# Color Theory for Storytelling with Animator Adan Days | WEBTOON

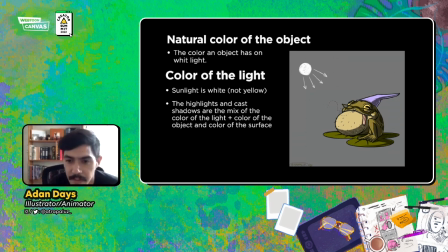16:21 And if it goes or if it doesn't, OK, because of the shape 2. So here it is with shadows. Here it is with light. And here it is with a little rim that I like to add.
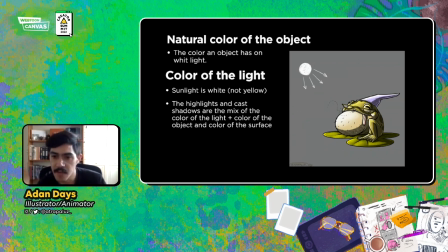16:35 When I'm illustrating on digital, I love to use the blending modes in order to get more accurate colors. so here for the white light for the shadows I used like maybe a ton of gray and
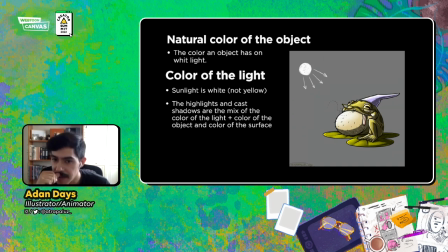16:54 I used multiply one of the other blending modes and for the light I used pure white with overlay I like to use overlay or maybe color dodge for for ring lights when it's more intense
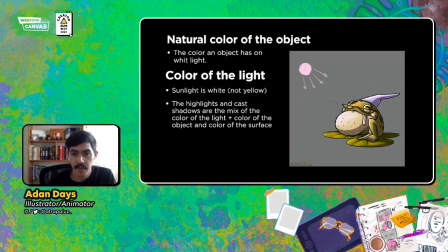17:07 and here's what happens when we change the the color of the light, you see? Also, I changed the color of the shadow too. Let's turn it now to blue and see what happens, OK?
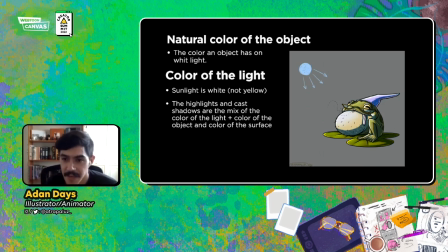17:21 And it gives a certain mood. It changes completely, OK? So you have to think about the color of the light too. And also materials of the object, if they're translucent, if they're reflective or whatnot.
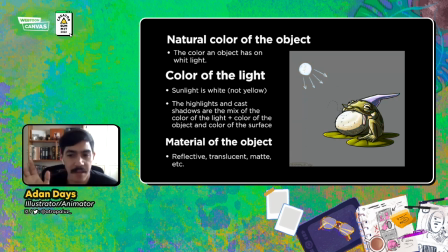17:36 Like, this was my attempt at making it more slimy. but it was like I think the graphic style didn't give me too much room to play.
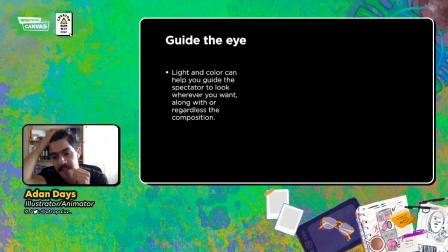17:47 The second thing is you have to be aware and try at all costs and all times, especially when you're developing your series and your comic series, to guide the eye. You are the storytellers. You have to tell us your story the way you wanted us to read it.
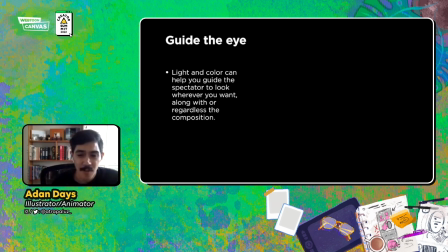18:06 So there are a lot of tools to help you do this. composition lighting and color okay here is a a little
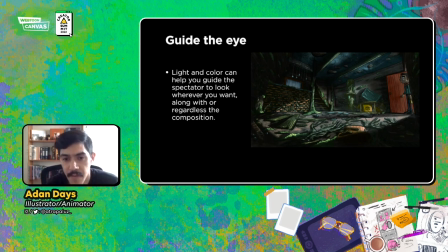18:16 frame of one of one short film i made like four or five years ago uh as you can see like i don't know if you were self-aware at that moment when i first showed the image but uh surely your eyes went like
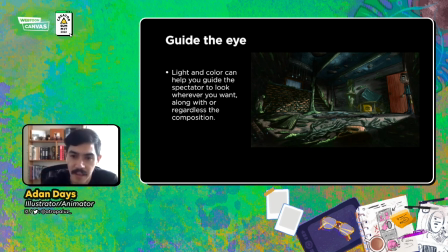18:33 straight into the middle and And then instantly went looking for the eyes of the character. But you didn't see so much of the details in the shadow part. That's totally on purpose.
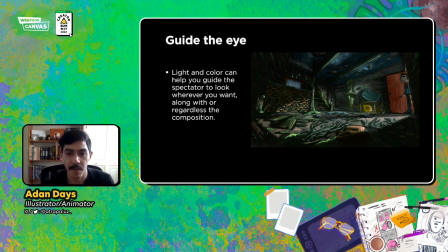18:45 It's not only the composition, but also the colors and the lighting of the scene that is helping me guide the eye to where I want you to look. And also, like guiding the eye, you can use like blurry effects or intense colors
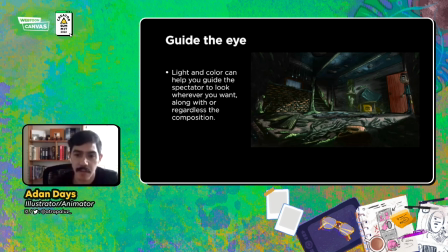19:05 opposed to more desaturated colors. Also expressions, humans tend to look for the eyes of other humans. That's primal instinct. So here, as you can see, there are a lot of broken things all over the floor.
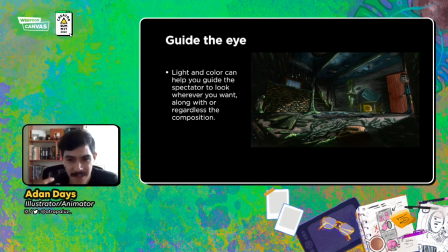19:23 And it's pretty messy for the eyes. So what I instantly want to make, even unconsciously, is to look for the clear, like for the emptiest area. And also, that's why the door is red.
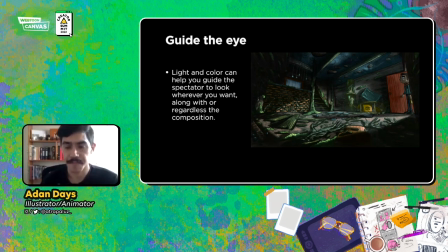19:41 That's why, in contrast, he is wearing this green sweater because those are complementary colors, okay? and also because the shadow like I know that when you open the door like this light beam will be shaped as the as a door but I like high contrast and I like I I didn't want the
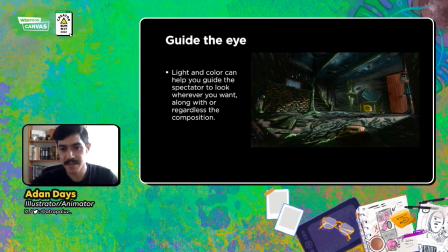20:00 people to to see anything else than this destruction and his expression now
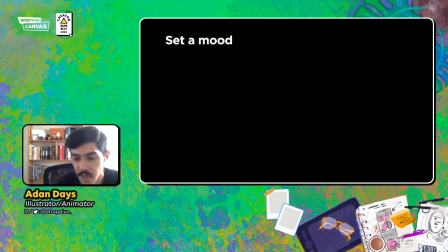20:07 color also can help us set a We should seek to make this on purpose at all times, OK?
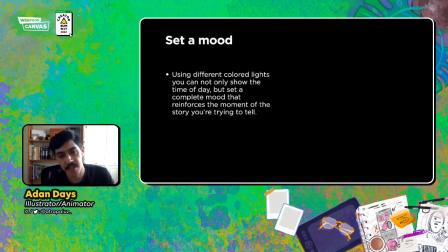20:18 Especially if we are telling a story. So using different colored lights, you can not only show the time of the day, but set a complete mood that reinforces the moment of the story you're trying to tell.